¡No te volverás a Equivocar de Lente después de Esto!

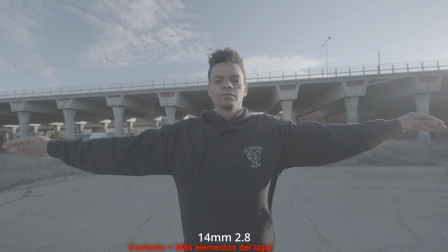(8:18)
También podemos ver que hay muchísimo más contexto alrededor, por lo que se puede estar muy cerca del sujeto sin dejar de lado todo el entorno.
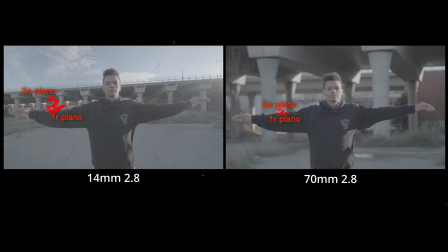(8:27)
Aunque, como comentábamos, parece estar muchísimo más alejado de lo que realmente está y tenemos un desenfoque mucho menos marcado.
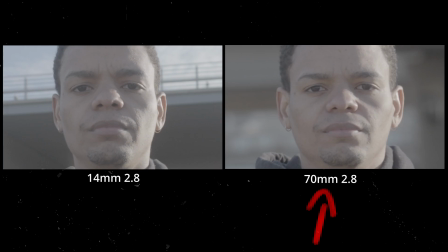(8:34)
Ahora, mirando las dos imágenes de lado a lado, se nota mucho más que aquí estoy mucho más aplanado y aquí mucho más como esférico, como algo más elástico más bien.
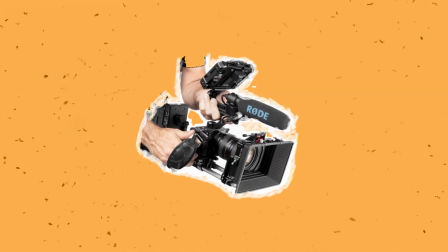(8:42)
Una última cosa que comentar sobre las distancias focales sería el tema de estabilización.
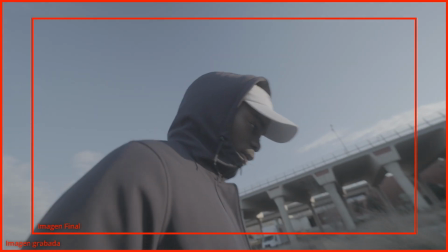(8:46)
Lo primero, siempre que estás en movimiento, recomendaría que te guardes un 20% de amplitud de imagen de seguridad, ya que en edición, si quieres aplicar una estabilización digital o poner un tracker, como ya sabes,
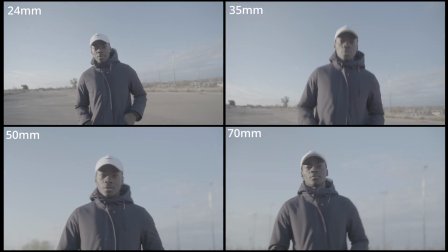(8:57)
se recortará la imagen por los frames. Y claro, cuanto más larga es la distancia focal, más se notan los micromovimientos,
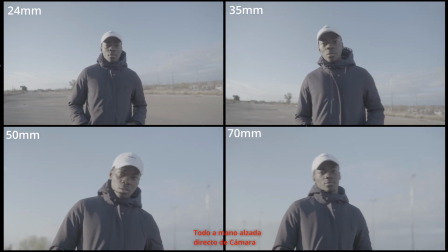(9:03)
por lo que igual habría que valorar un sistema de estabilización o meterle más peso a la cámara para contrarrestar los movimientos naturales del cuerpo. Así que ya estaría, tanto si vas a necesitar una lente nueva o si tienes que analizar una imagen para saber si está grabado en largo o en amplio, ya tiene más criterios para valorarlo. Así que como siempre, muchas gracias por estar aquí conmigo y ya, nos vemos en los próximos. Tengo que decir, llevo un buen tiempo sin aparecer por aquí y créeme, que si empezara a contar por qué, no acabaríamos en un mes. Me encantaría tanto poder empezar a decirte cómo se están moviendo las cosas detrás de todo esto. O sea, todo solo son detalles. Ay. Espero que pronto. Así que nos vemos en los próximos.